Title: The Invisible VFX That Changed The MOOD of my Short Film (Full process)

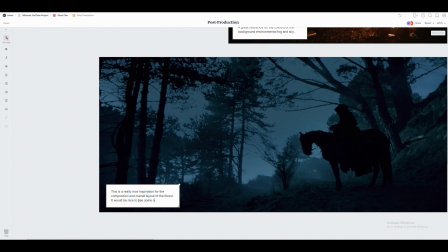4:24 This looks more like blue hour rather than nighttime, but the overall composition is absolutely amazing.
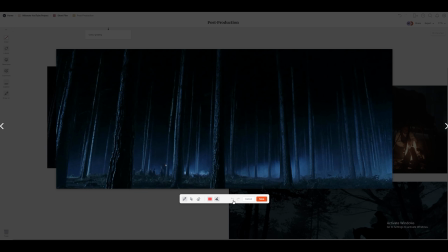4:29 I also found this great nighttime reference from Harry Potter. I specifically love the texture of the fog and the overall exposure of the image.
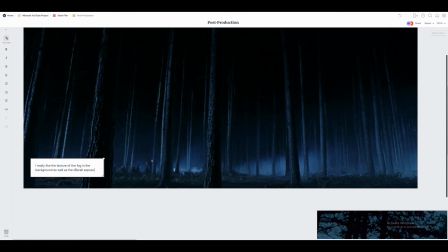4:35 You can also see how the colors are less saturated because it's nighttime. So let me also quickly import the latest version of the wide shot from the film.
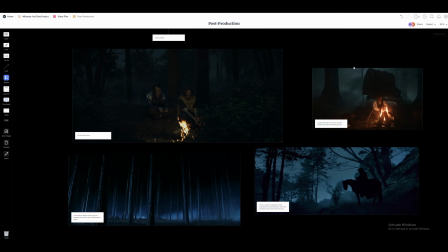4:43 I feel like you can notice how the environment was influenced from the reference images, just taking little bits from each reference in combination with my own style.
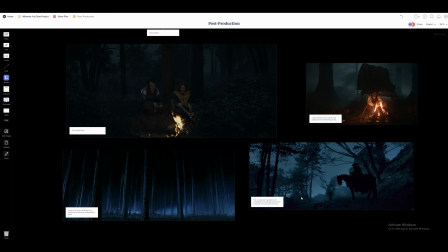4:51 These are not the finished shots yet, however there is only 1 or 2 wide shots and the rest are either 2 shots or mid close-ups,
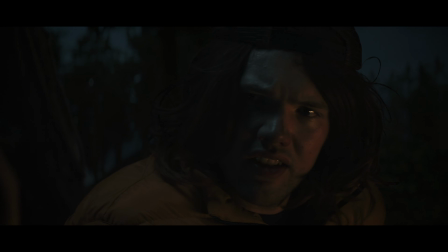4:58 and those are generally quicker to finish because you're focusing on smaller areas. I also made the visual effects spreadsheet inside of Milanote.
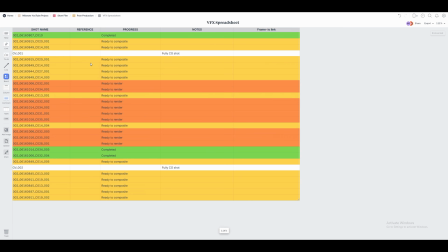5:05 This allows me to track the progress of each VFX shot, and as you can see there are quite a lot.
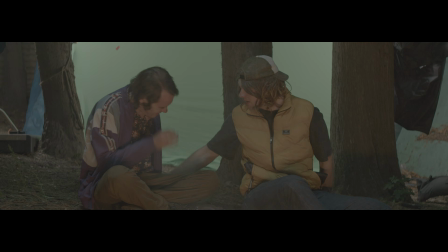5:10 In fact, every single shot in this film has some sort of visual effects, as the entire film was shot on green screen. In
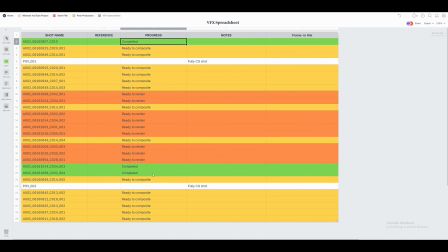5:15 So far, 3 shots are somewhat completed, although I have some minor notes that could improve them slightly.
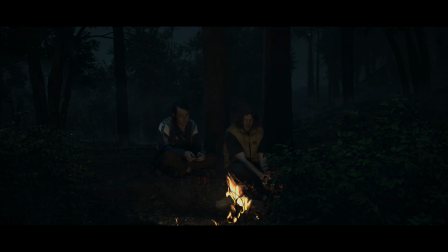5:20 The biggest part is adding subtle wind to the trees and plants in the 3D scene, so there's some movement.
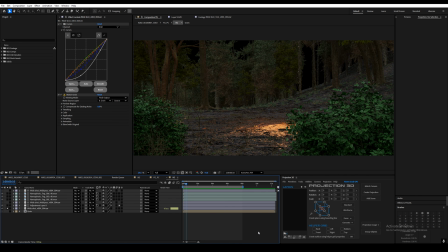5:25 So for the white shot, this is the latest version of the 3D environment I rendered. I rendered it with a daylight HDRI and then color corrected it to match the live action plate.
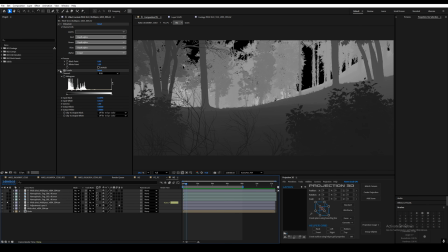5:33 Then I imported the depth pass, which looks like this, and then used an adjustment layer to lift the shadows to make it look like there's haze.
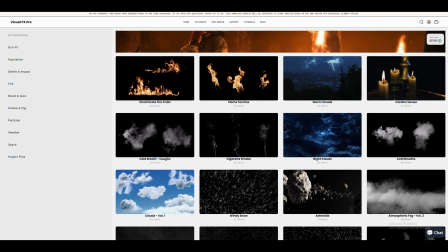5:40 I then imported some atmospheric fog stock footage from my website, Visual Effects Pro, links in the description to the entire VFX library if you're interested.
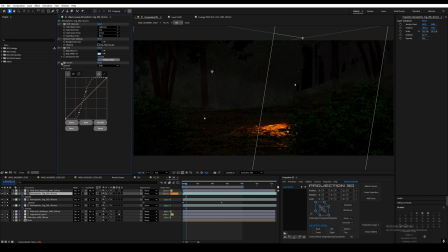5:48 I wanted to add texture with these stock assets, so I adjusted the alpha of the image so it's much more transparent and only denser parts are visible.
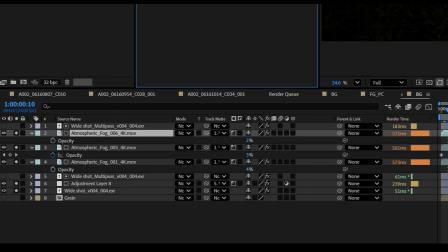5:56 Then I reduced the opacity to like 2 or 4%.
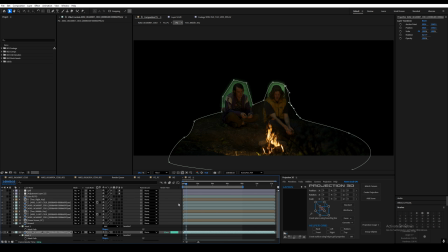5:59 Then I masked around the area I want to include from the live action plate and keyed the green screen around the characters and the trees.
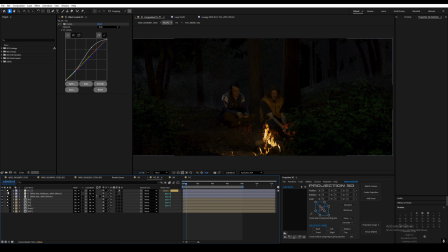6:05 Then further color corrected the entire environment to give it a cooler look.
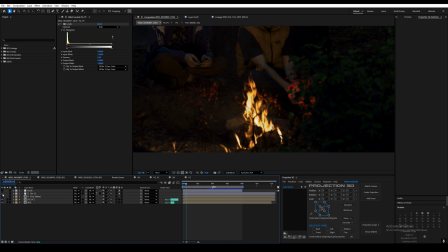6:10 In the final comp for this shot, I added back some of the warmer colors to the fire as that got a bit lost. Lastly, I ended up grading this shot in After Effects, as I basically have access to all the different layers of this shot,
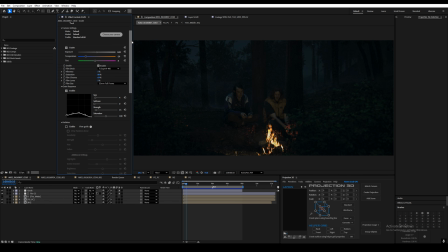6:20 so I can probably do a better job in here than in DaVinci Resolve. Of course, graded this shot with Film Convert, still my favorite grading tool. I basically did the same process for the other shots within this film.
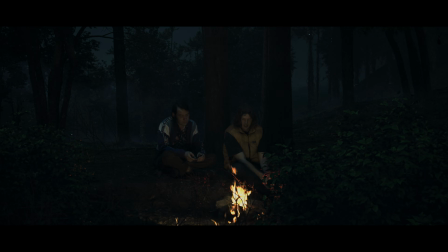6:32 Anyway, the film is coming within the next 2 weeks, guys, so please subscribe and please let me know what you think of the film when it's out.
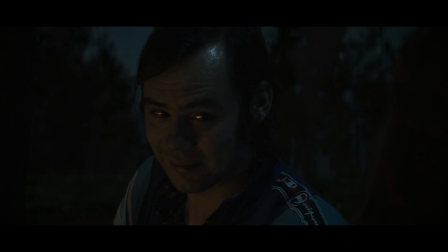6:38 Thank you for watching. See you on the next one.